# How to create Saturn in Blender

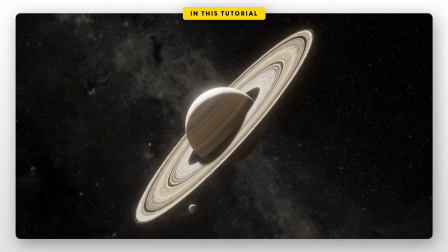(0:00)
How is it going, guys? So, in this tutorial, I'm gonna show you how to create Saturn with its characteristic rings in Blender. This time, it's everything nodes. We did not use any external textures, just the node editor, despite the star background, of course.
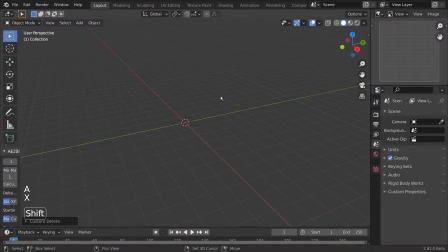(0:12)
All right, let's start with the default scene, delete everything and add a new sphere.
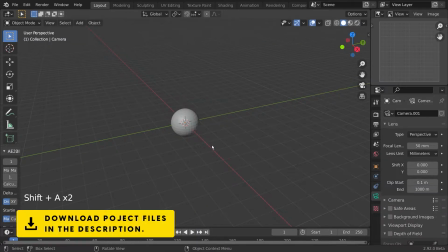(0:17)
To this, let's add a new camera and give it a real long focal length,
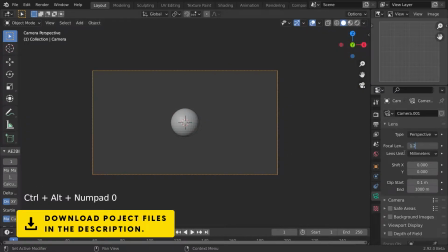(0:22)
since all images from Saturn are shot with a telescope most of the times.
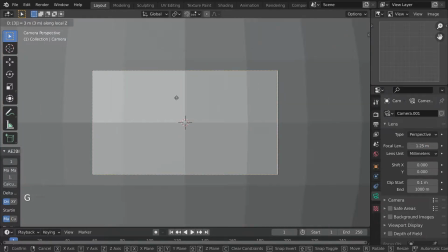(0:26)
So let's set it to 1.25 meters and move it really far away.
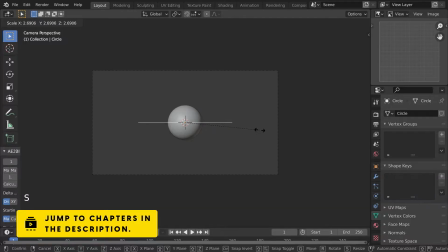(0:33)
Let's now create our rings, add a circle and scale it up.
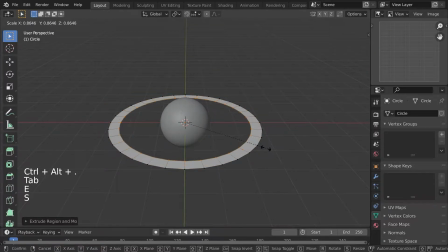(0:40)
Let's select all vertices and extrude them and scale them in to create this disk.
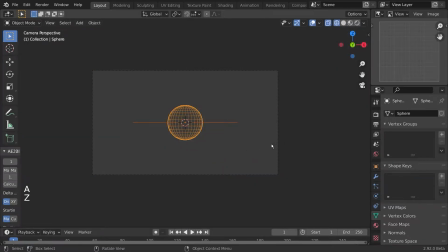(0:45)
Now let's go to front orthographic view and rotate the whole planet to around 45 degrees, I think. And let's lean it a slight bit towards the camera so we can see a bit more of the rings.
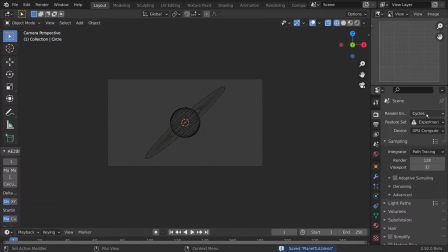(1:01)
Let's change the inner radius and let's now do our first render, of course, in Cycles render engine. I'd like to enable image denoising with open image denoising at a start sample of 30, so it's a bit more responsive. Let's have a look at this rendered.
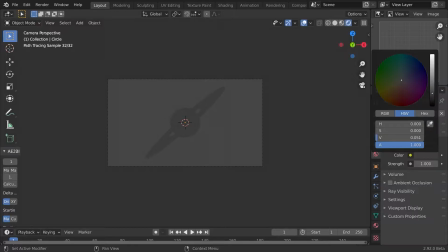(1:18)
I think the most noticeable part in this image is that you have to make great lighting so it looks like it's shot in space.
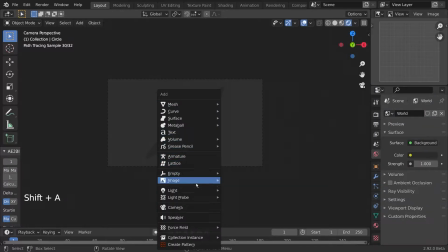(1:25)
So let's darken the environment texture and let's add a sunlight. This, of course, is the real sun. This is a purely aesthetic question.
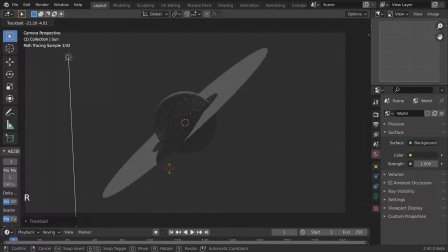(1:37)
I'd like to make a small little edge lighting at the top of the planet, and you should be able to see the shadow the planet casts on the rings. So I rotate the sun accordingly,
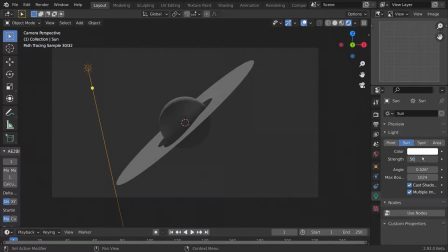(1:48)
and very important to increase the intensity since it's very strong and it should reflect back from the rings on the planet and illuminate the whole scene.
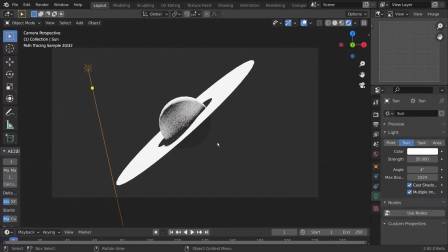(1:57)
Let's increase the angle of the sun, though the shadows are a bit softer and not as harsh.
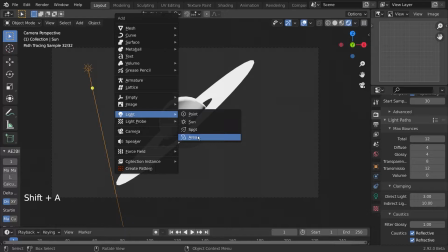(2:03)
This might not be the case in real photographs, but I think this is an artistic piece.
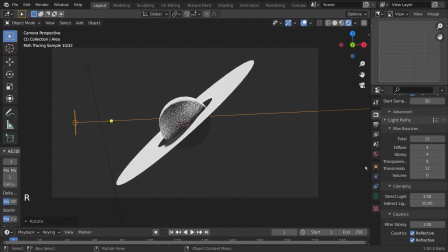(2:10)
Let's add an area light. Again, this is not true to nature. Let's increase its intensity by a lot. This is not true to nature, of course, but this is an aesthetic render and nothing about this should be photoreal.
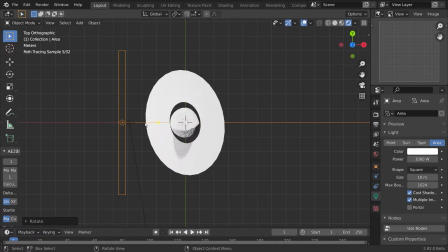(2:28)
So let's add this area light and position it to,
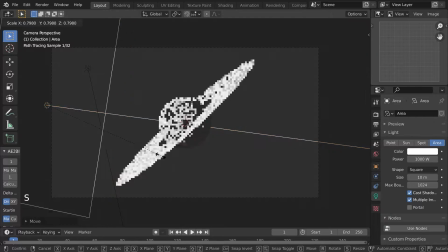(2:35)
just use it as a fill light to fill up the shadows and make it look a bit more interesting. I'd like to position it off camera so it just illuminates the side of the planet.
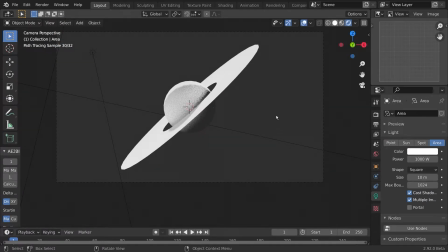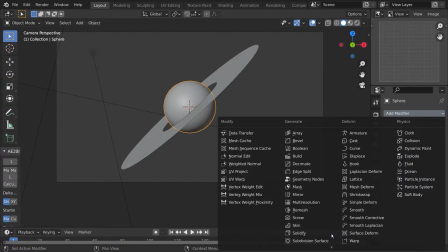(2:49)
Okay, now let's give our planet a bit more resolution to work with.
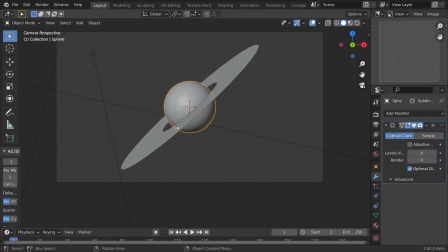(2:54)
I add a subdivision surface modifier. Press Ctrl L to match all modifiers with the rings as well, so everything looks a bit smoother.
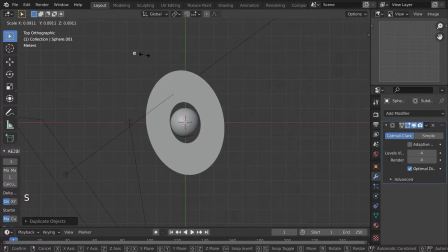(3:05)
And now let's create the satellites. Of course, Saturn has a lot of moons, I think.
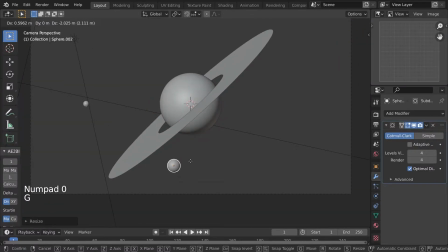(3:11)
If I'm not mistaken, it's about 82 moons. I never thought that, but apparently there are so much.
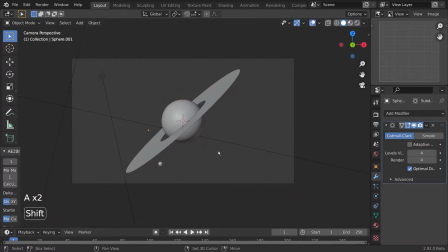(3:18)
I'm just gonna make two of them. And these are the two largest moons.
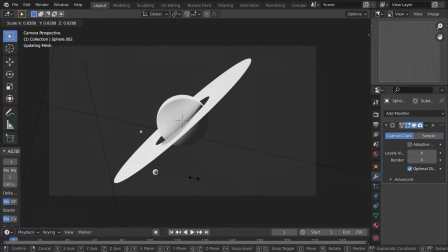(3:23)
They're pretty huge in real life, I think. So you have to get the scale right.
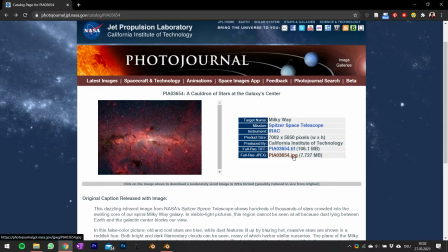(3:27)
For our background, let's download an image of the Milky Way from NASA's Jet Propulsion Laboratory.
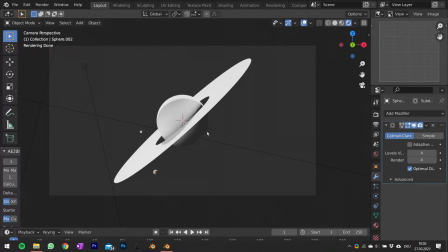(3:34)
These are the guys who sent the satellites into space.
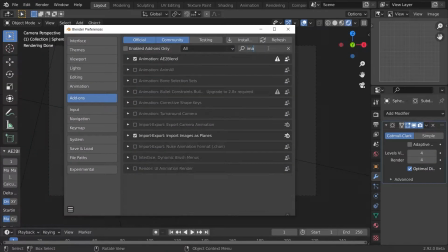(3:38)
And go into Blender's preferences and enable the import images as planes add-on.
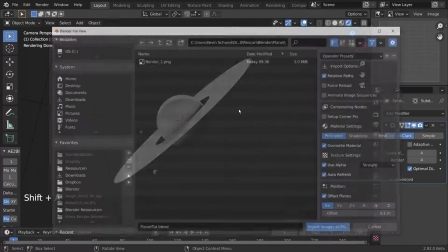(3:45)
And now let's press Shift A and add a new image as plane and select the image we've downloaded before.
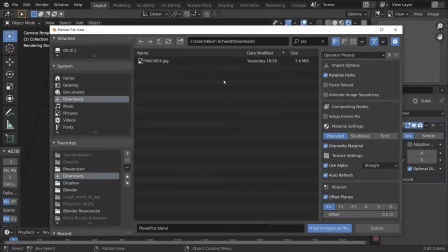(3:52)
It is indeed a very large file. That's very important because we need the resolution so that it looks good.
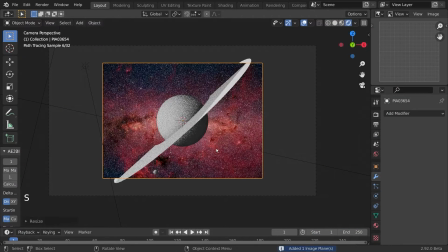(3:58)
Let's set it to shadeless and drop it into Blender. Let's scale it up so that it fits the camera and rotate it.